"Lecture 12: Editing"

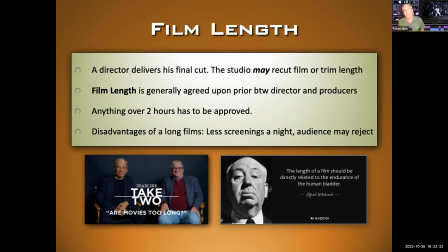[50:07]
Film length is generally agreed upon prior between the director and the producers, okay? Anything over 2 hours has to be approved, okay? There's a few reasons. Long films mean that you're going to have less time to show movies at the movie theater. If you've got a 3-hour movie, you can show 2 showings a night.
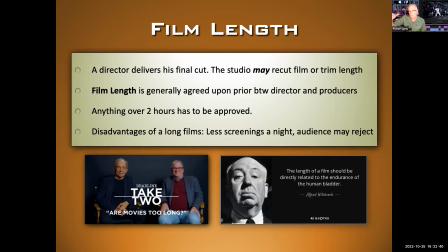[50:24]
You do one at 7 and then another one at 10, and people are getting out at 1 a.m. That's a problem. Okay, so long movies are problems for the theaters. They better be blockbusters. Additionally, the audience may reject it. Some audiences don't like long films.
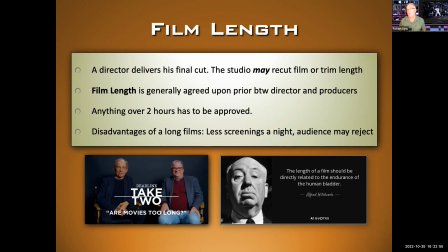[50:38]
Generally, something between an hour and a half and 2 hours is going to be the most successful and the most safe. No one will complain about a 2-hour film being too long, but after that, it gets dodgy.
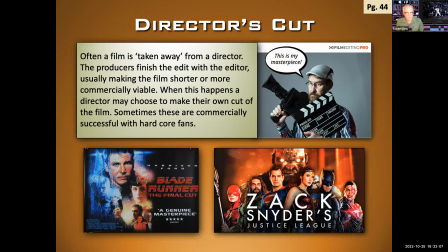[50:50]
So sometimes this leads to a director's cut. Often a film is taken away from a director. The producers finish the edit with the editor, usually making the film shorter or more commercially viable. When this happens, the director may choose to make their own cut of the film. Sometimes these are commercially successful with hardcore films.
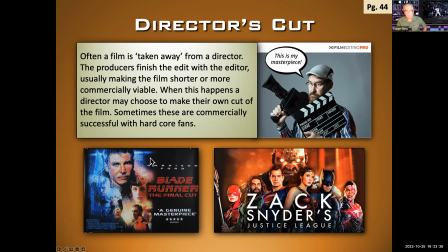[51:09]
And the 2 most famous examples are Blade Runner, which famously the director's cut is much better than the studio cut. That he understood the film much better than the studio, and Zack Snyder's Justice League, which is recently finally released to the public.
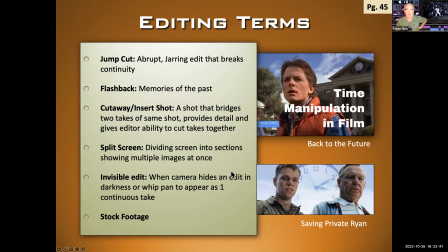[51:25]
So we're kind of wrapping up here. So I just want to get in a few final editing terms that I didn't cover. Okay, so the jump cut is an abrupt, jarring edit that breaks continuity. I'll show you an example. Flashbacks, I think you guys know what that is, memories of the past.
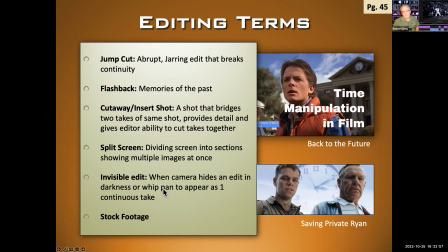[51:39]
The cutaway, split screen, and then invisible editing, which we saw used quite a bit in Birdman. Okay, so let's take a look at some examples here. We have a couple from Back to the Future and Saving Private Ryan.
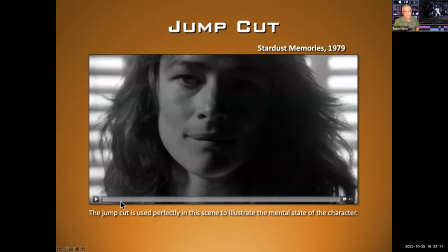[51:53]
So the jump cut. So the best way to explain it is just to show you. The jump cut is when you have an abrupt cut that seems to break continuity. Hollywood used to not have any jump cuts. That would have been the worst mistake you can make. Now they're incorporated in to tell the story.
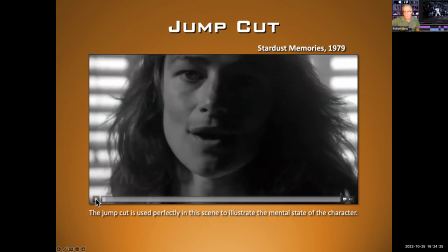[52:08]
Now let's look how this director did it in this film.
Dr. Yeh thinks I'm beautiful and interesting.
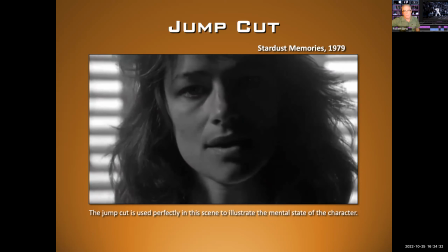[52:17] Dr. Yeh thinks I'm beautiful and interesting.
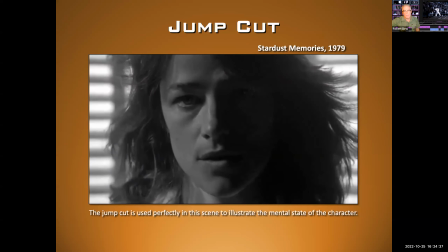[52:22] Are you seeing anyone?
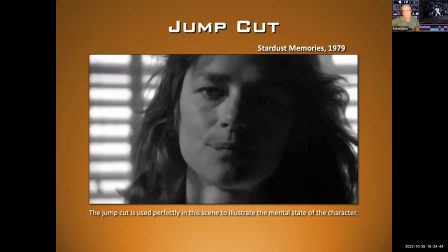[52:28] You look thin. There's a doctor here that's crazy about me.
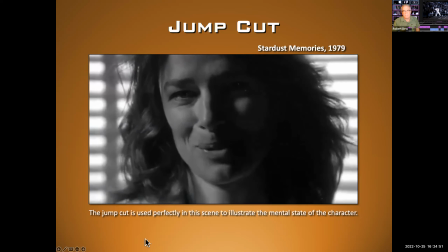[52:34] Are you seeing any? This people too close.
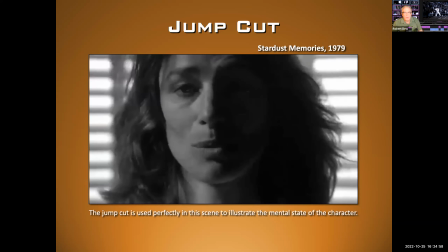[52:40] I just want.
So this is a breakup message between a boyfriend and a girlfriend, and she's has mental problems. She has a bipolar disorder, and we can see that by using the jump cut, by having her replies jump around, he really expressed her emotional state. So this is a great use of the jump cut.
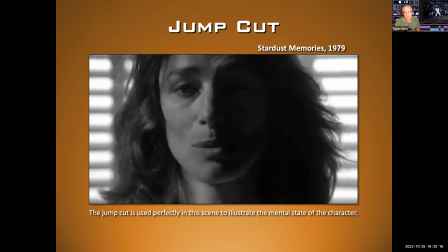[52:59]
Okay, it wouldn't make sense in a normal film, but in this context, it works really well to express her emotional state.
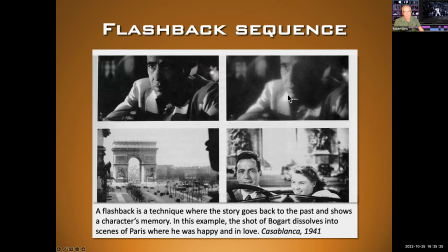[53:07]
Flashbacks, I think we know what those are. But real quickly, here's a classic example from Casablanca, where Humphrey Bogart, the main character, is thinking about his good old days. The film dissolves.
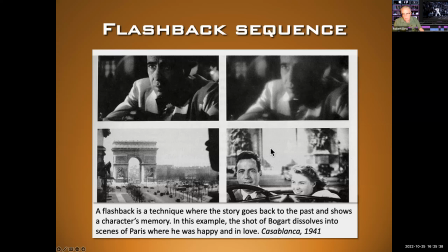[53:21]
Dissolves into the next shot of Paris, where he was in love with one of the characters what we just met. Okay, so this is a classic flashback, and usually dissolves and these are used to sort of take us back into the past and the good old day memories of a character.
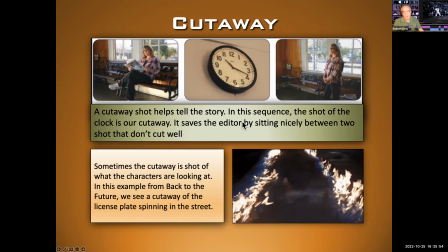[53:37]
Cutaway is a shot that helps tell the story. In this sequence, the shot of the clock is our cutaway.
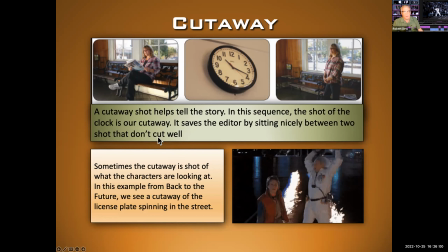[53:42]
It saves the editor by sitting nicely between 2 shots that don't cut well together. So we have a shot of her sitting, a shot of her standing impatiently. We can't put those together, otherwise we have a jump cut.
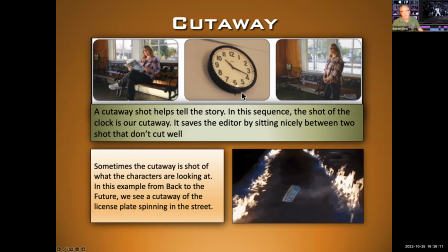[53:53]
But we put the cutaway in between, or the insert shot here, showing her getting impatient, waiting for seeing time pass. And then the shots make sense. And then here, a cutaway shot is anything away from the main action.